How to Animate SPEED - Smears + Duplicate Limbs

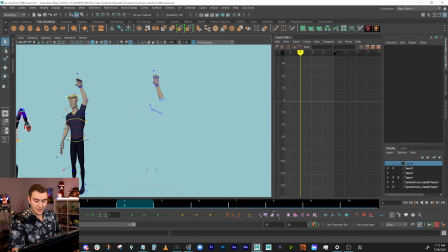8:10 So now all I do is I'm actually just gonna move this really quick, just so I don't have them in the exact same spot, and I'll be able to tell them apart once I go like that.
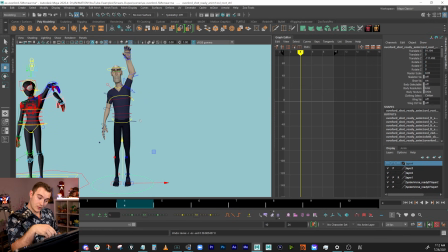8:20 So I just stuck the new one on top of the old one, and I moved them separately so that I'd know which one's which.
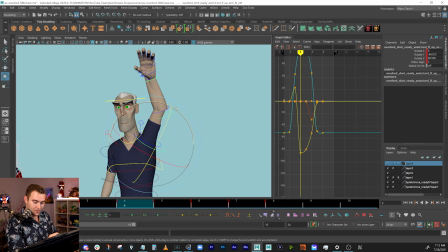8:26 The lower one is the one I want to mess with. So now I can pose this arm however I want.
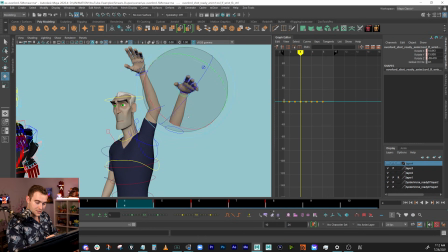8:30 If I need to keep it in a certain arc, if I want to have the wrist kind of break, do a thing, fingers, whatever.
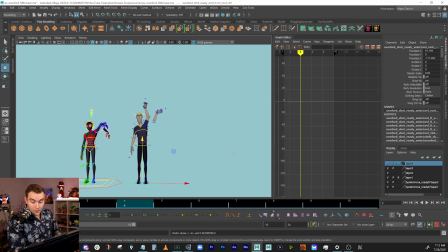8:37 And since it's kind of there the whole time, what I'll do is I'll just take the global control that grabs everything, I'll key it on that frame, and then on a frame I don't want it, I'll just move it away. So it will be gone until I need it. It'll pop up into frame, and then when I don't need it anymore, I'll just send it back away.
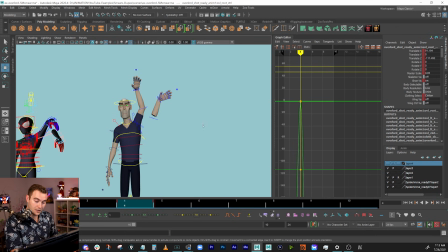8:52 And so now on that frame, I basically just toggled on an arm, and just make sure the camera view can't see into it because that's weird.
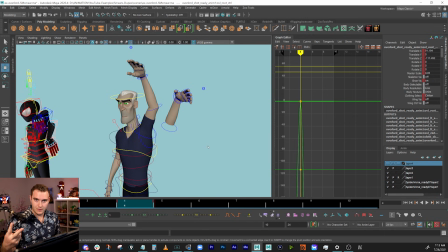8:59 So hopefully that's not an issue. That's method number 2, to have a duplicate copy of the rig, but hide everything you don't need. Now, this is super great because if I need to adjust the animation at any point, I can always just copy paste the values from one rig to the other.
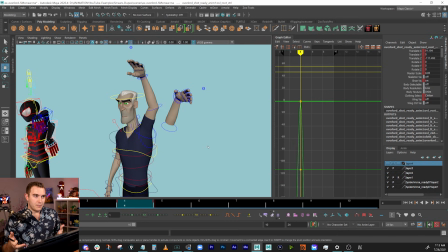9:17 I can repose this at any time. It's very flexible, but the thing is, because I have another copy of the rig, it's gonna slow down my scene when I open it. It's gonna slow down the scene working in it. It is just going to bog down my computer. So if you're on a laptop or if you're running on a not great PC,
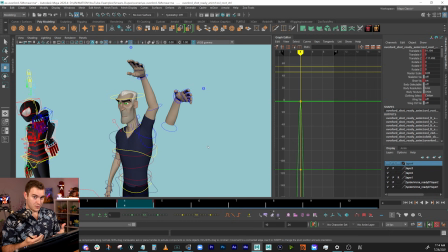9:33 probably not the best long-term solution, but the flexibility can be very useful. Now, if you need to get like 8 arms all duplicated, you probably should not use this because that's just going to take way too much computing power and that's not great.
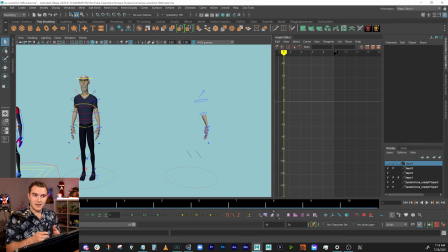9:48 So let's talk about option 3 now. Option 3 is extracting geometry from the mesh. It's going to be lighter on your scene, so much faster that way. Less flexible, however, to make changes down the road. So pros and cons.
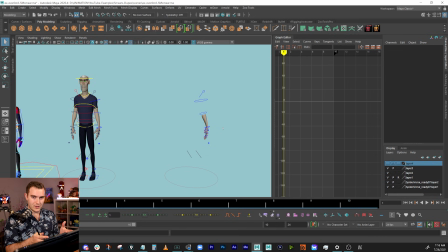10:00 It's generally, I think, the way that most people go about doing this in their real shots, because you'll see there's going to be some benefits for it, but let me start over. So since this one on the left already has some duplicates, let's start with the one on the right, the copy that we made. So I can go ahead and show the geometry, and what I'll do is I'll just click the mesh.
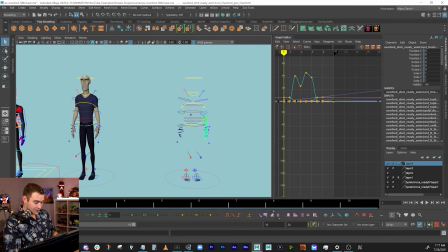10:18 As long as I select the object that, you know, certain faces are hidden, I'll just say Shift H, and it will unhide the rest of him.
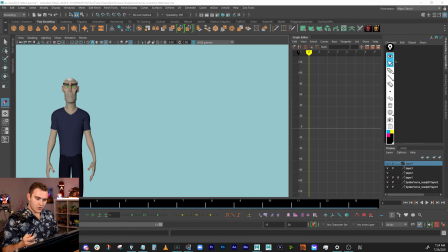10:26 It doesn't count for his clothes, so I have to go find those in the outliner. So before I show you how to do the duplicate for this method, I'm going to show you how to first figure out where to put them. It helps if you can figure that out ahead of time. You can see that it just kind of pops up and pops down. You can't really see the arc.
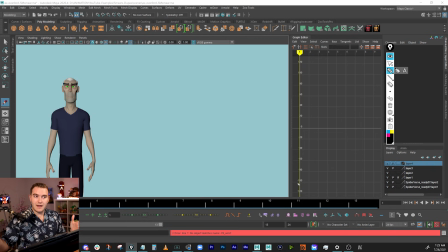10:40 If I didn't do this in 2 frames, if I did it over 5, 6, or 7 frames even, what would it look like? I'd have one pose down here, and then I might put another pose right there next to it, just barely starting to move, showing that his arm is just easing out of this position, number 2.
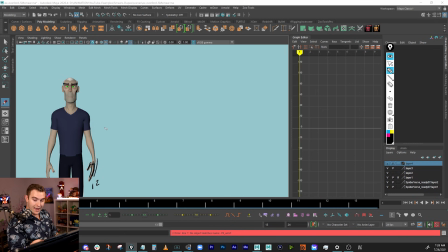10:59 Let's do kind of our in-between. The one I have that I can show you is that one. So I know I want to have kind of the shoulders coming up, the elbows kind of breaking down and dragging everything behind. That one is I'm not gonna number them, but that's there.
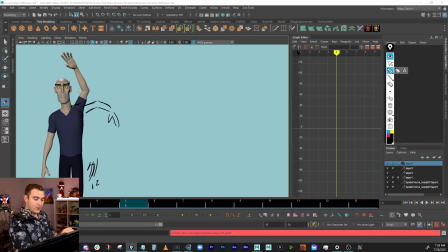11:13 And eventually, if we're looking kind of at pose to pose, I'm gonna have the arm up at the top. That's kind of what I'm going for, and I want it to feel curved. I want it to feel like it has that arc, and right now it doesn't. It just feels like it pops up. So I propose we add the idea of more frames.
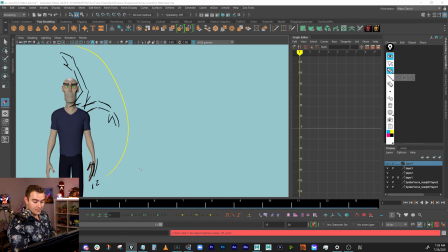11:30 I might want one in here somewhere in between. So I need a 3. This will be my 4. I'd like a 5, and then this can be, well, I think 6 is technically like, I think that's technically 6.
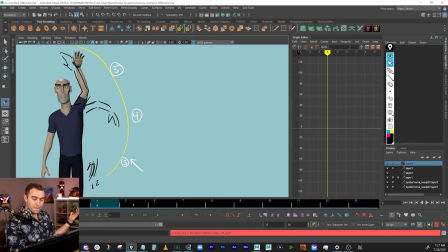11:47 So I'll just go ahead, because I want to have it ease into the final pose. So I'll have this be number 6, where it's basically there. That's 6, and then 7 at the end. So it's a 7 frame thing, and I'm doing it over 3 frames basically. So you can see at the very beginning here, I'm easing out of it, and at the very end, I'm easing into it.
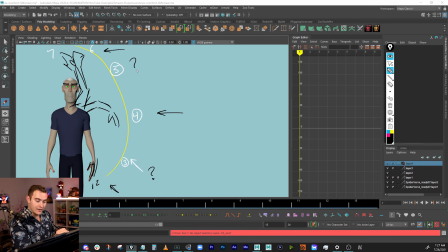12:04 I have an in-between somewhere in the middle, and I need to figure out what's going on in these 2 spots, because that's what will keep it from feeling super pointy. I need it to feel linear, or not linear, curved, arced. So to follow what I want here, this is a very small spacing.
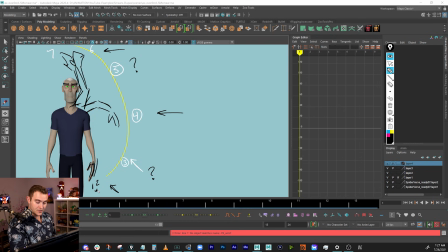12:19 It's a very small space between those 2. I want a bigger space than that, but I probably want to have the space grow even bigger here, right? So I know I want to favor these 2 poses. So I'm not going to put it directly in the middle.
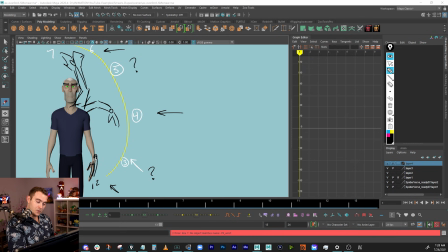12:34 If this is the wrist point and this is the wrist point, I'm going to favor this one, and I'm going to put it somewhere around there so that it's small, bigger, bigger, bigger again, and then it'll slow down right at the end. So I now know that I want to put one here, probably break the wrist back down.
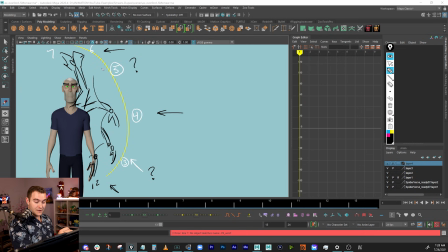12:55 That's approximately what I want. And then for this 5th one, I'll put the hand somewhere around here. I don't need to figure out what it looks like. That's just roughly what I want, okay?
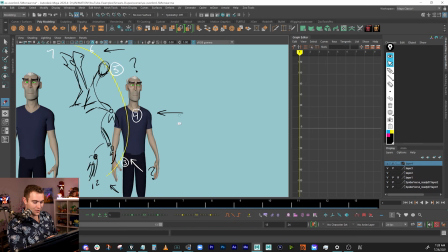13:05 Now, I haven't looked at this in a while, but if I go ahead and just bring this over here, so if I just come over here to the one that I've already got it done on,
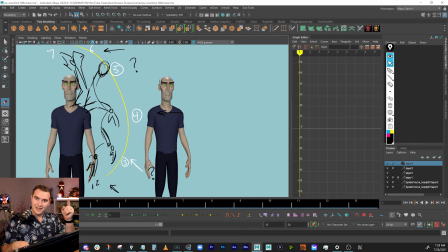13:12 you can see, and I haven't looked at this, so this is just, that was me planning it as if I were doing it again. Let's see if I did it that way when I did it before. You have 1, 2, 3, and 4, pretty much spot on.
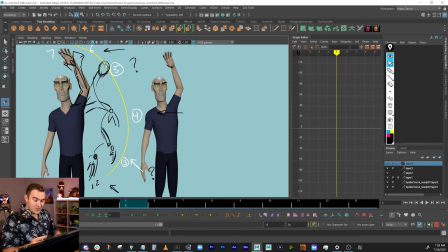13:24 5 is exactly where I said it was going to be, 6 is there, and then 7. So you have 7 frames, 7 poses condensed into a total of 5 frames. So I've got 2 frames right here and right here where they're sharing the same frames. Your brain is able to take in all the information and put it all together as if you saw them all.
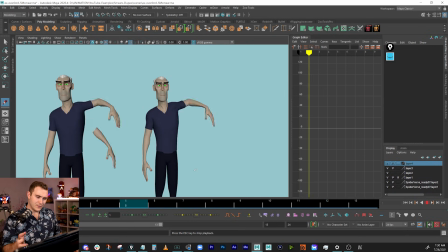13:44 And so now, let me go ahead and hide this. If you look at the 2, hopefully the one on the left, you're able to track it a little bit better than the one on the right. Hopefully this is making sense. I hope you're with me with this. Now let me show you whether or not you followed any of that, and if you're like, cool, now I know how to space them, or if you're like, I have no idea what the heck just happened.
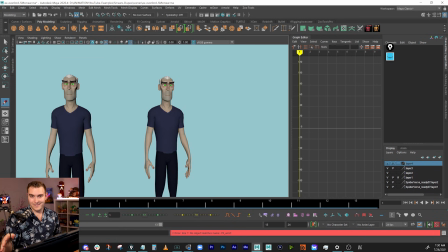14:00 Don't worry, I'm just gonna show you how to do it now. So to actually pull your duplicate out, here's what you're gonna do.
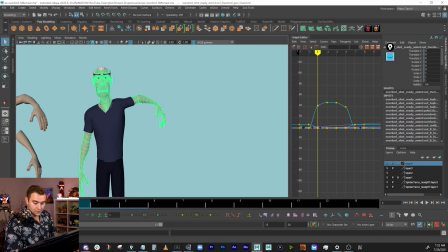14:06 Once you have it posed, you're gonna grab the geometry, and I'm going to duplicate it, Command or Control D. Now what I've done is I've created a duplicate of that entire mesh. It is not a part of the rig. So if I move around, you can see it's just that frame.
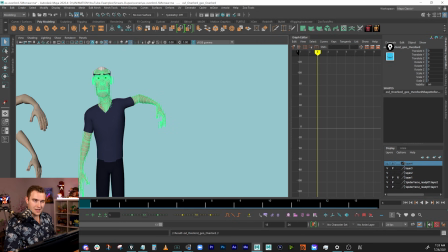14:19 It's not tied to the animation. You cannot duplicate the mesh in this way and have it retain the animation data, which in our case is good. It's less work, And the next thing you want to do is you want to actually get this out of the hierarchy,
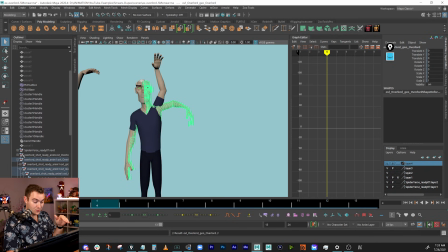14:33 because you probably have like the rig asset and you do not want to have it like buried in there. So you can go to edit, unparent, or shift P. Shift P is the hotkey. It'll pull it out. You can also middle mouse drag it out. Doesn't matter. Just shift P, get that object out of the rig. Now you can do whatever you want with it.
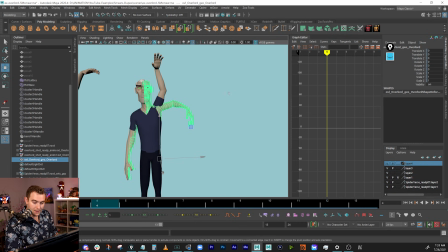14:52 So I'm going to go ahead and say center pivot, and in this case, the mesh is locked because this is an animation mentor rig.
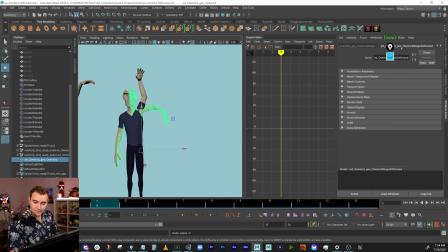15:00 You're not supposed to be able to move the mesh. I'm just going to go to the attribute editor here. I'm going to right click on these values and say unlock attribute.
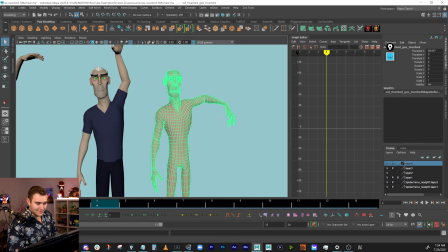15:07 Sometimes you have to do this on its own. I have my whole body. I really don't need it. It's just hold down right mouse click, go down to face mode. Just grab the part that you want at this point, and you could grab whatever you want and just delete it.
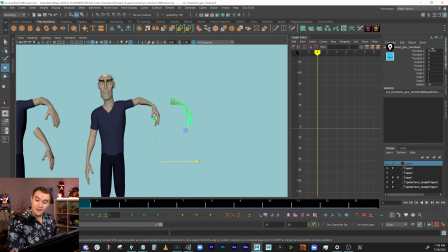15:19 You could either delete it or hide it. You can pay attention to these values. If I zero this out, it goes back to where it was. And you'll notice if you try to rotate it, it rotates weird. It's doing some dumb stuff. What you can do is hold down the D key, D as in dog, and then you can move where the anchor point lives.
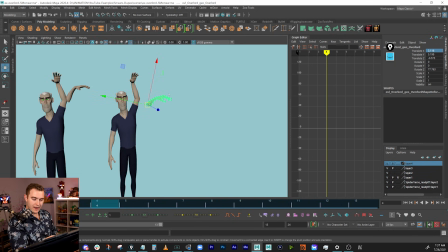15:32 So if I want to put this kind of in the elbow, kind of what I have on the other one, if I wanted to do that or something. So I don't have it floating there, I'm going to click on the object, right click on visibility, and say key selected. I can set a keyframe on the visibility. So on frame 3, I don't need it there. I can turn visibility off, key it 4 on, and go to 5 and key it off.
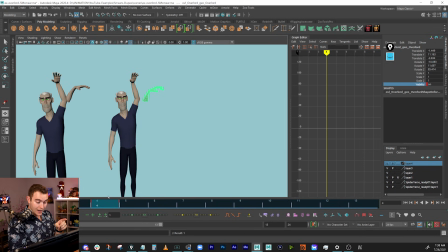15:51 And so now, boop, boop, there you go. I do highly recommend, before you get too far away from it, rename this. I have stuff all over my screen, so ignore that. Rename the object. Well, hands, you don't want to have to dig. That's the more common way to do it. You can see how much less data that is in your scene and why that's so much faster in terms of your computer's performance.
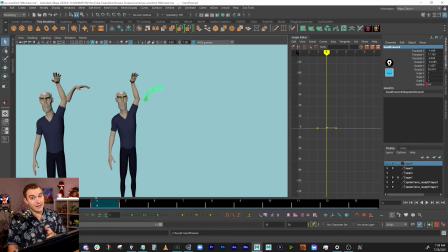16:10 That's not going to slow down your scene like at all. And if you have a really heavy mesh, that may be the only way you can go about doing it at all.
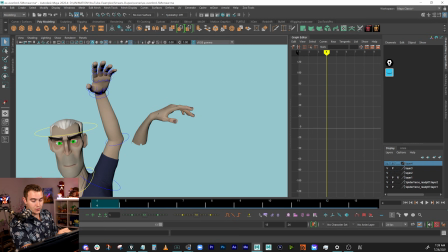16:16 But you can't just grab the finger controls and move it. It's no longer attached. It doesn't have controls anymore.